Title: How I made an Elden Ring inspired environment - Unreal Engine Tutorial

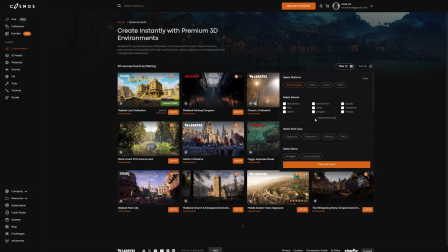257s
While this is not a sponsored video, I still would like to give the right amount of credit to them because they have been helping
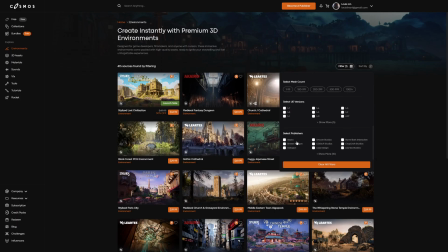265s
me out with supplying these assets since I started working in Unreal Engine. And they were kind enough to send me a subscription for their Cosmos platform.
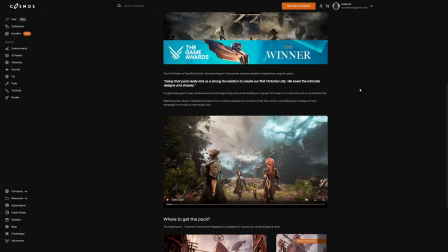276s
Even amazing games like Clare Obscure Expedition 33 used one of their packs to kick off their project.
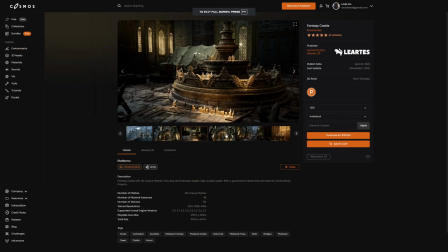284s
And from that same platform, I downloaded these two packs.
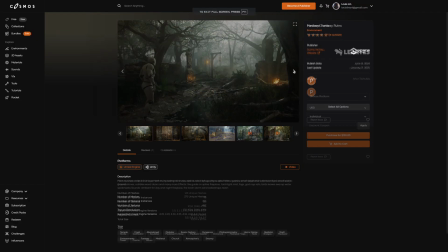289s
A Fantasy Castle Pack by Leotis Studios and Medieval Fantasy Ruins by Scans Factory.
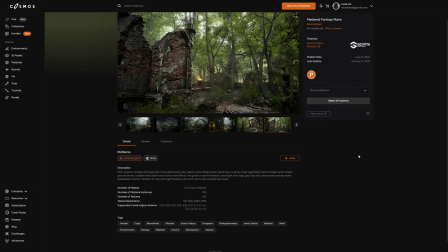297s
If you want to find out more about the platform, I'll leave a link down below in the description.
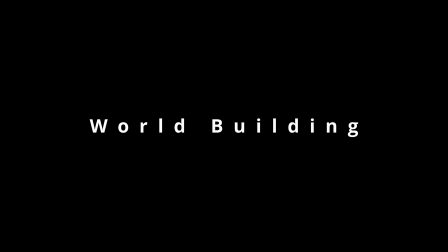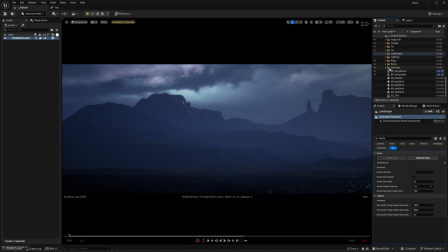309s
By using those modular assets, I wanted to quickly add a few key elements into the scene.
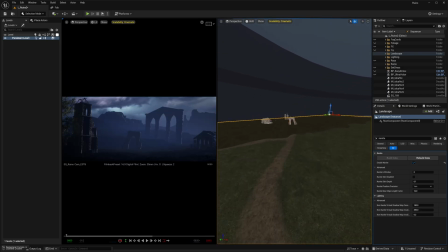317s
For instance something like a church, some ruins and a big structure to overall capture your eyes.
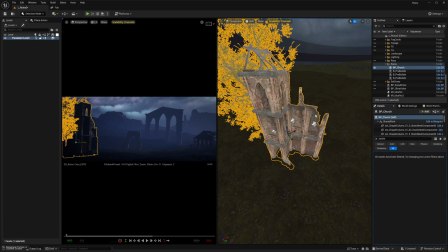325s
Now I'm placing them strategically depending on the composition that I wanted to go for but I'll talk a little bit more about the composition a little bit later.
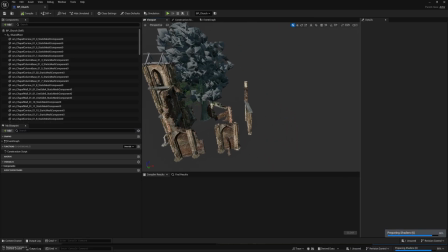335s
All of these things that I mentioned were made up of a few modular pieces from the packs that I downloaded.
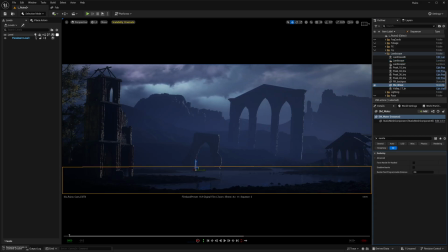346s
I also wanted to add some sort of a knee-high water in the foreground so I added a water plane. Then I thought the small arch in the middle was looking a little bit boring so I added a campfire there.
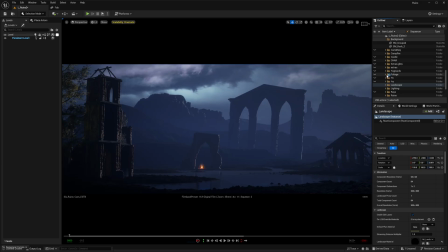364s
Foliage is also another important part in creating this environment. The process was simple, it was just a few of the Megascans trees,
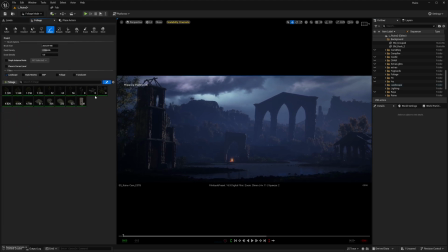374s
bushes and grass painted manually using the foliage tool in Unreal Engine, I was able to get almost a full picture of what I wanted to go for. Now I've mentioned this before but with foliage you want to have a gradual fall off.
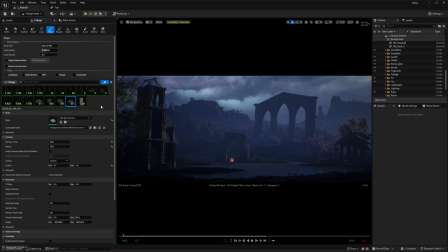390s
In this particular scene I wanted some sort of shorter bushes around the ruins but taller trees as you go into the distance.
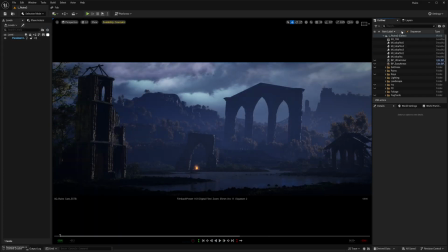400s
Now that I've filled out the bottom of the image, I also wanted to fill out the top part because it's feeling a little bit bold up there and I want to play something
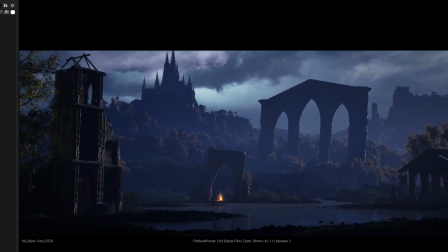409s
that is inviting and has a strong silhouette so
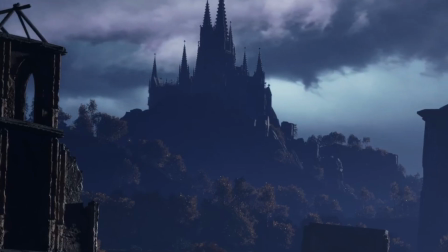414s
something like a castle will not only help but also fit the description that it's Elden Ring inspired environment.
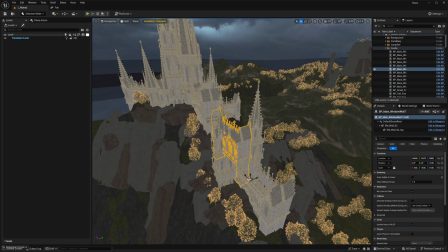423s
When I was building out this castle I didn't care how it looked close up because we'll never be able to see those from a distance from the camera view.
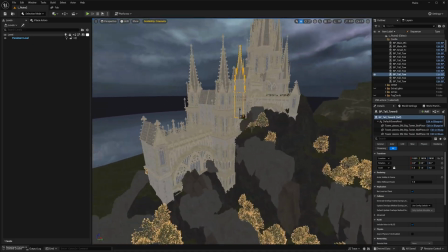432s
As you can see if you look close enough it doesn't really make sense of how everything has been built out
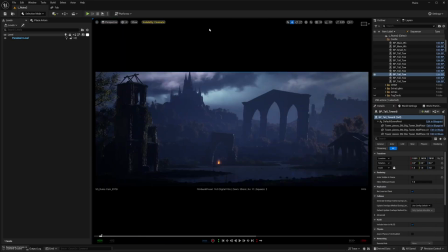437s
but from the camera that I have set up it felt like a full castle. Now onto the fun part set dressing the scene. You can go crazy in this phase because your environments become more alive the more you detail with props,
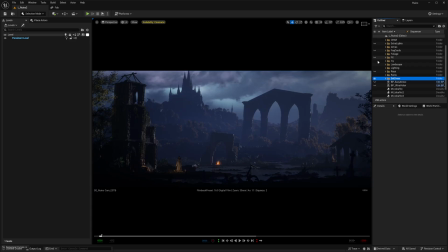454s
storytelling elements or lore related stuff if it's in a game.
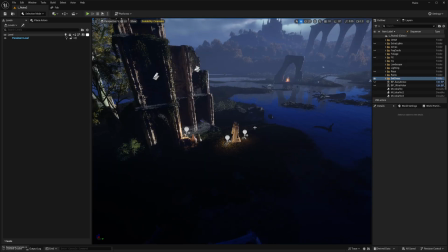458s
I've played multiple playthroughs in Elden Ring so I know what assets to use where to place
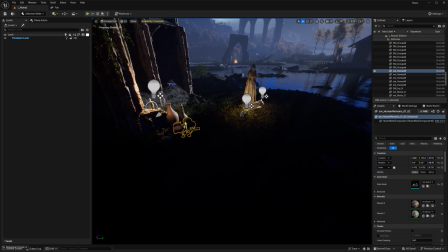464s
them to feel a little bit more like the game itself and
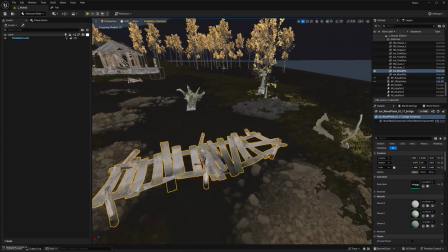468s
I spent the entire evening just doing that and it was such
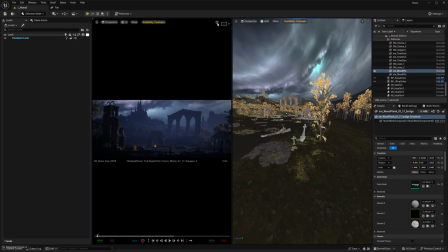473s
a blast to be able to bring the scene to life for instance adding
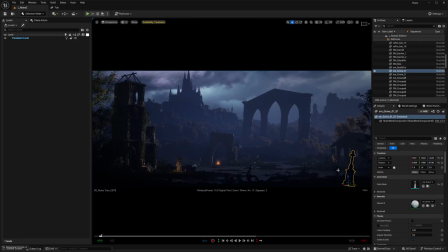478s
those gravestones very close to the camera or the lonely shack up on the hill or that sorcerer tower way in the background These things can actually tie your environment together, so do spend a lot of time trying to set dress accordingly.
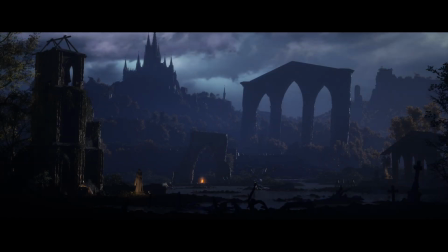500s
I want to quickly touch upon a subject of composition in this particular scene.